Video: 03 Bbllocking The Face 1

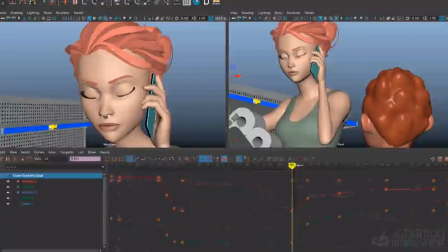(8:17)
Later on over here, where the eye change is more gradual, well, it's behind her lids, you can't tell. But in this case, I let the eyes just kind of follow along a little bit more with what the skull was doing.
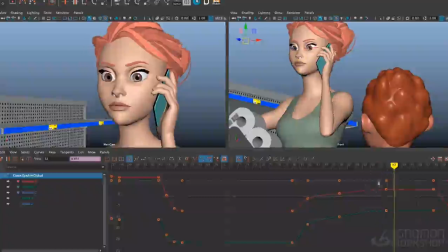(8:27)
Because she's not looking at anything in particular through this transition. She's more internal and just feeling superior, so it's not really that important where the eyes land. But then here, I'll throw in a little dart. In this case, I did a 2-frame transition.
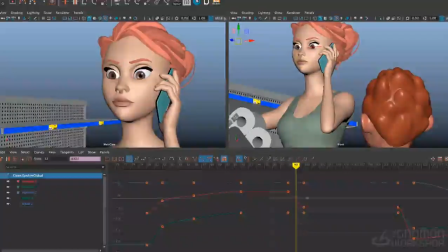(8:45)
I should have done a fast out here, so let's go ahead and break that down. And I'm just going to take the in-between here and favor it towards the next pose. So we get a fast out and a cushion in, like that.
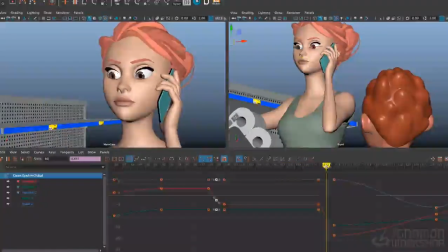(9:03)
Okay, same thing here. She does another little eye dart right here where she's looking at the toilet paper. I'll just break those down and favor them towards the next pose. So this is a nice, sharp little eye dart there.
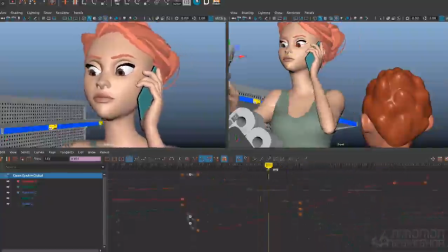(9:21)
The rest of this stuff is kind of the eyes traveling through space as she's following the toilet paper.
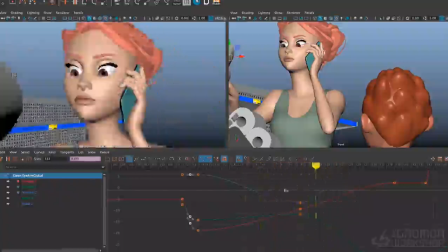(9:27)
The head's moving quite a lot here, so the audience isn't really going to notice any darts or anything through there, so I just didn't really bother.
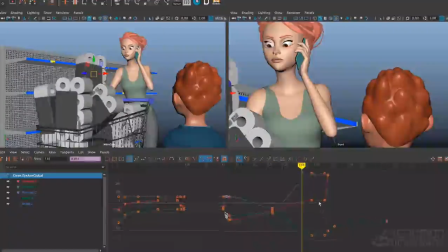(9:34)
Just try to generally keep the eyes following what they're looking at. And then again here, for the eye direction change when she looks to the kid, you can see that I have a fast out here. There's no acceleration. It's immediately top speed, and then it cushions in to the final pose here.
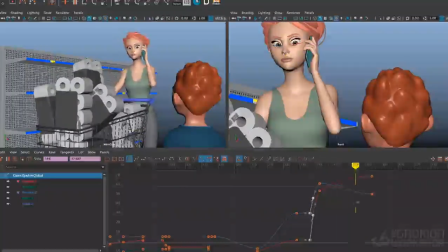(9:52)
And here there's a little bit of drift because the head's turning as well, so I had to adjust the direction of the eyes subtly as the head turns. But otherwise, it's a very snappy movement there.
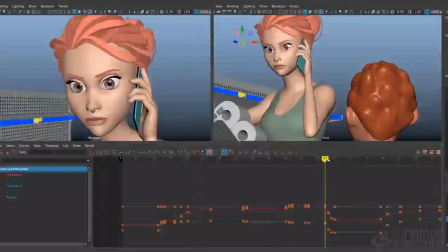(10:04)
I should also mention that eyeballs, pupils, generally do not arc. Generally, they move in a straight line to whatever they're looking at. They move in a very direct manner. There might be an instance here or there where you might want to arc the eyes, like if you're doing an eye roll or some sort of exaggerated effect.
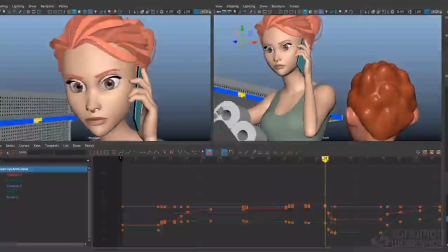(10:24)
But in general, they tend to move in a linear fashion. Of course, it is a sphere rotating, so you might get some implied arcs here and there. But for the most part, you can just treat the transition from pose A to pose B as a straight line.
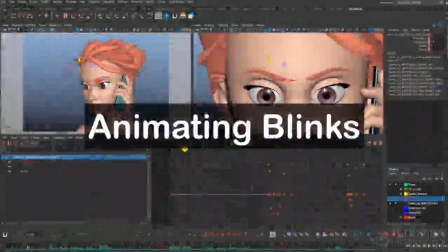(10:40)
I'm going to demonstrate here how to animate a simple blink.
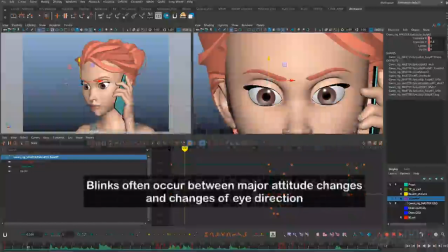(10:44)
Blinks are really great for helping to communicate thought process and for breaking up movements and attitudes on the character. In this case, there's a moment here where there's a little change of eye direction right there,
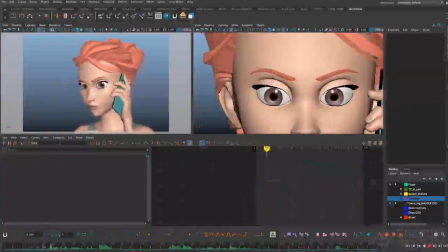(10:58)
where she's going from looking down to looking up and slightly to her left. Seems like a good place for a blink. I'm going to go ahead and put one in here. Alright, I'll start the blink around frame 11.
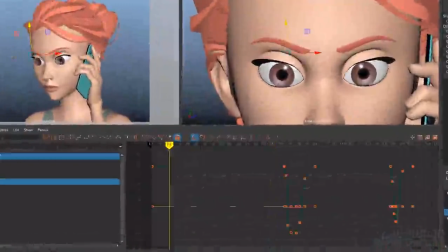(11:11)
And I'm just going to use the main top lid and bottom lid controllers. This is a sort of standard vanilla blink, if you will, so I'm going to have the lids close in 2 frames. In this case, I'll have the top lids come most of the way down.
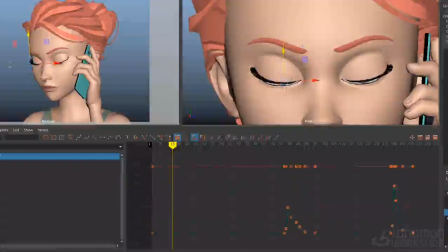(11:29)
And then I will have the bottom lids come up just a little bit.
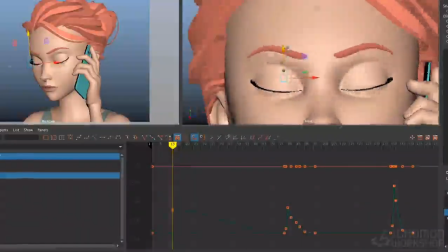(11:35)
In an actual real-life human blink, the bottom lids are barely involved at all. They don't really come up so much. The top lids do just about all of it.
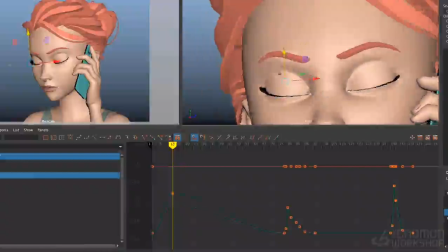(11:46)
But because in animation we're often dealing with very large, exaggerated eyes, it's kind of nice to bring up the bottom lid to help it do the work of closing the eye shape.
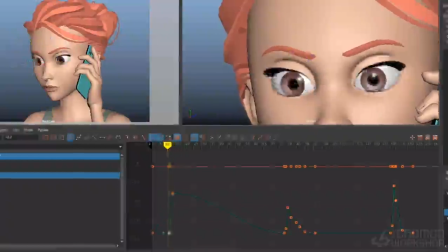(11:59)
Alright, so we're closing in 2 frames,
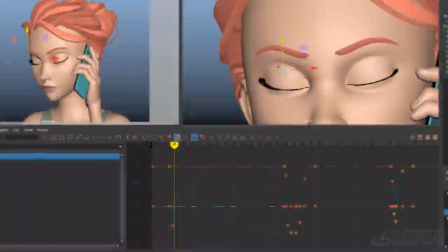(12:03)
and I'm going to hold it closed for an extra frame so that we have 2 frames closed. And I don't want to just keep the same position that I had on the previous frame.
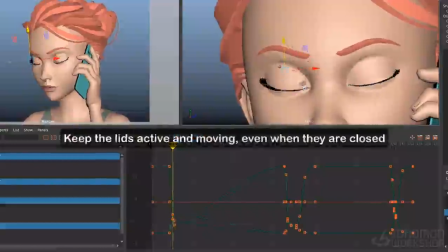(12:15)
I want to keep those eyes moving a little bit through that closed shape. So I'm going to have that top lid continue to push down on that bottom lid there.